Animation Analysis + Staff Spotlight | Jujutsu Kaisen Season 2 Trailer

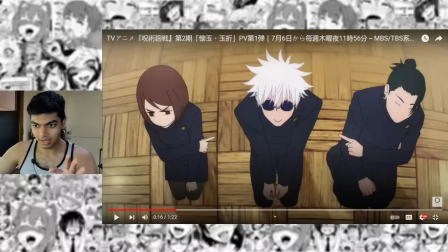[16:13]
And here you can see after these two point at Gojo, gojo to say shrug and that shrug is fully animated in ones in regular motion you can see that way the shrug is happening the way it's animated enhances
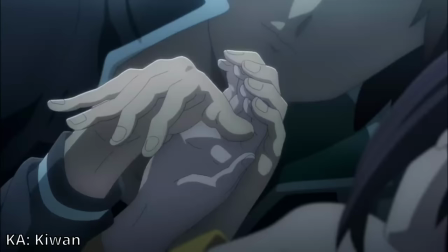[16:27]
the comedic timing another show that does this specifically that is animation on ones and
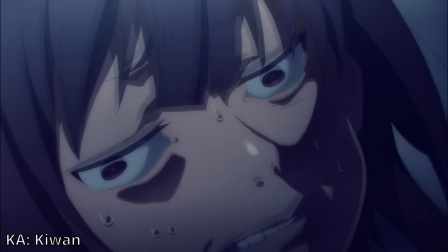[16:32]
exploits the idea of timing and animation for comedic effect is konosuba konosuba does this the best and it looks like we will be getting none
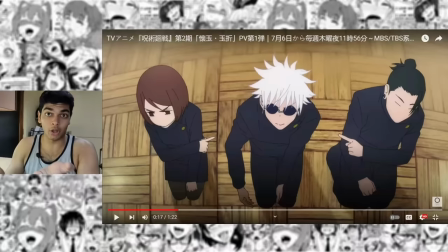[16:40]
of that for the megumin spin-off which is a shame because of the state of industry there aren't many animators left to work on konosuba but hey all
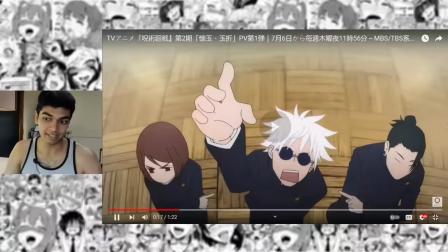[16:48]
those people are working on jujutsu kaisen so we're getting the same kind of comedic timing for jujutsu kaisen i might be coming off like a hypocrite here because i kept saying that i don't like chibi designs used for comedic effect but that's only when they're just used too much like in full metal
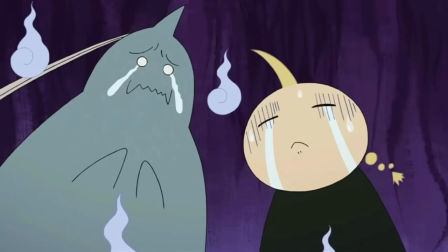[17:03]
alchemist fucking hell every five seconds you have like a shitty comedy scene that's just unbearable to watch the seven thousandth time or if it is
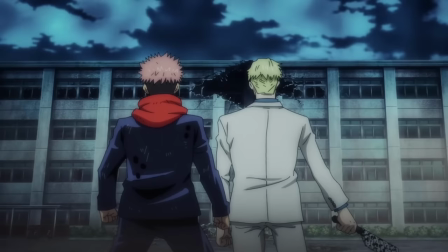[17:11]
tone deaf like the end of episode 12 of jujutsu kaisen it's one of the most emotionally engaging episodes and at the end Yuji just makes this face and
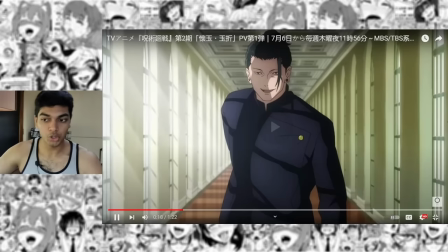[17:20]
I'm just like your best friend just died. That was just unnecessary goofiness that takes you out of the experience but Goso is
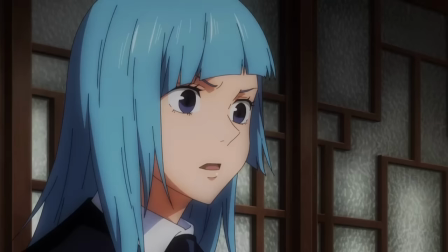[17:28]
one of the people who I'm sure will do comedy very well because Goso has a very good understanding of comedy.
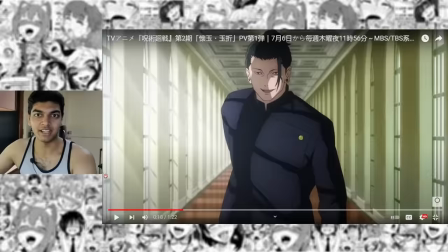[17:33]
The comedic scenes storyboarded by him in both Jujutsu Kaisen and Osama Ranking are some of my favorite in both the shows so I'm hoping again that season two of Jujutsu Kaisen hits that balance not like the constant flow of goofy sludge like Fullmetal Alchemist and also not like perfectly straight that Chainsaw Man
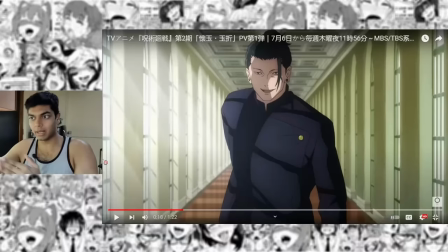[17:49]
does. Again, I would be totally fine with perfectly straight approach, but I'm sure that most fans wouldn't be.
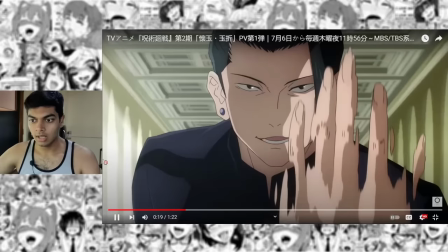[17:54]
So I'm hoping that this will actually strike the balance. This cut of animation is very good. I love the smears here.
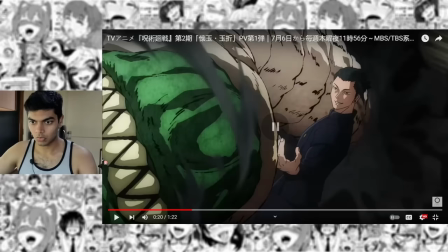[17:59]
Yeah, that's just very wobbly smears. Also love the curse designs this time.
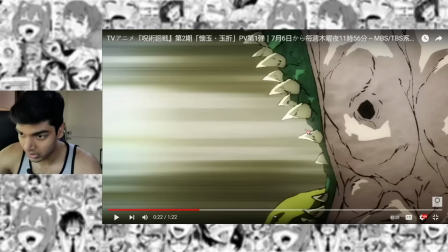[18:04]
The textures are very minimal this time around, or maybe that's because of the blur that I don't see them. Okay, you can see that there are textures here. The same curse textures that they used for season 1 of Jujutsu Kaisen but it's much more minimal here but that said the compositing on the curses was one of the best compositing bits of Jujutsu Kaisen season 1.
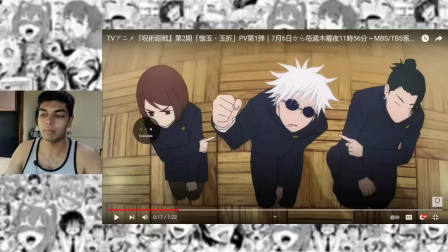[18:22]
I really like that aesthetic they're still keeping that here even though they've toned it down a bit.
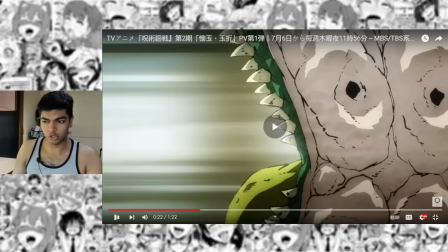[18:27]
As far as the cursed design itself it has a lot of detail there's a lot of shadows there's a lot of line art it's honestly feels
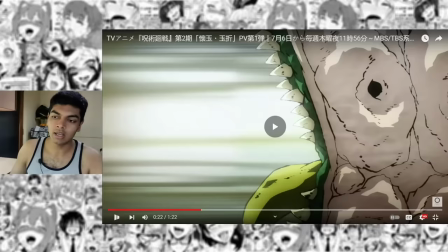[18:34]
like it's more detailed than season 1 itself that could just be this animator style who's animating in this particular scene or maybe this is the cursed design
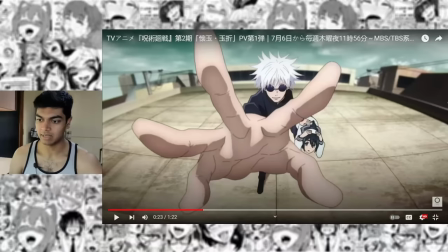[18:42]
choice for season 2. In season 1, some of the most detailed character designs was Hanami and Todo.
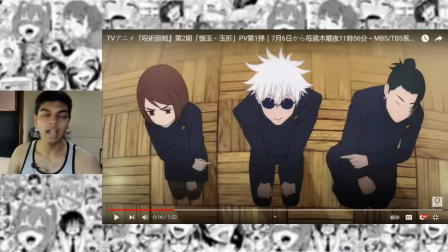[18:48]
I'm sure that both of these people were held to animate, so I'm really interested to see how those two characters specifically look in this art style. As far as Shota Goshizono goes, again, this fisheye effect, it is so obviously storyboarded by Goshizono, like, it's almost blatant Goso effect. For those of you who don't know, Shota Goshizono has this trademark fisheye effect.
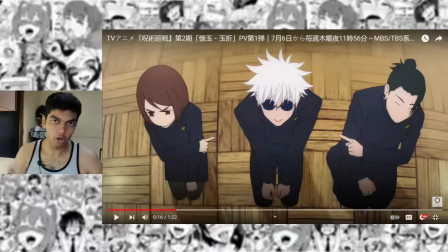[19:05]
He has such an incredible understanding of space and timing that I explained extensively in this video right here so
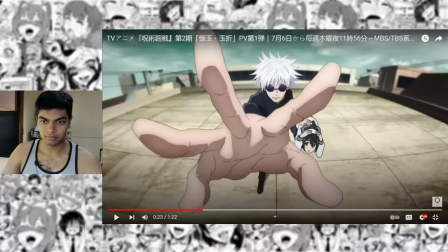[19:13]
please do watch it if you have time or if you're just interested in learning more about goso or if you're just interested in knowing why episode 8 of chainsaw man was just such a huge masterpiece but for jujutsu kaisen season 2 now we get to this scene again this is just so blatantly storyboarded by goso it's so obvious the spacing here is
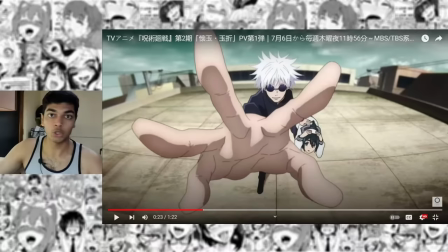[19:29]
just so perfect goju's palm just has so much volume which is the basis of all animation right creating volume out of nothing this is all 2d here it's all flat if you look at it that way then the scene makes no sense. Why is Gojo's hand so big?
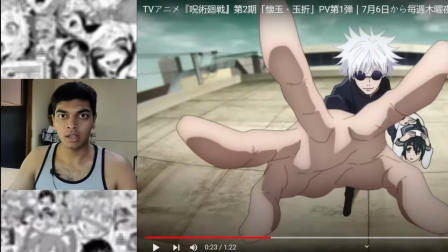[19:43]
This scene only makes sense because our brain registers this scene as Gojo's hand being closer to the camera.
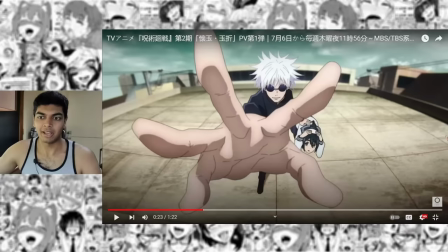[19:50]
A camera that does not even exist. And scenes like this can only be created by people who have an incredible understanding of spacing and yeah, Goso is the definition of that.
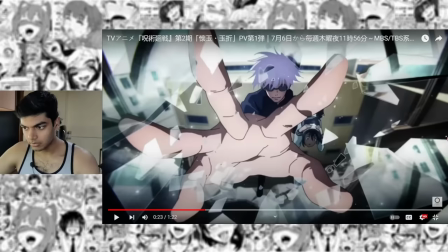[19:58]
I don't know if these are impact frame and I can't tell because again this is a YouTube video that I'm breaking down so the bitrate is absolutely garbage.
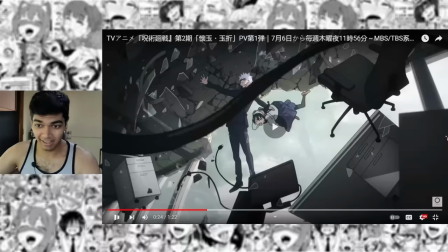[20:05]
The scene itself is really good. I love the way the glass looks here.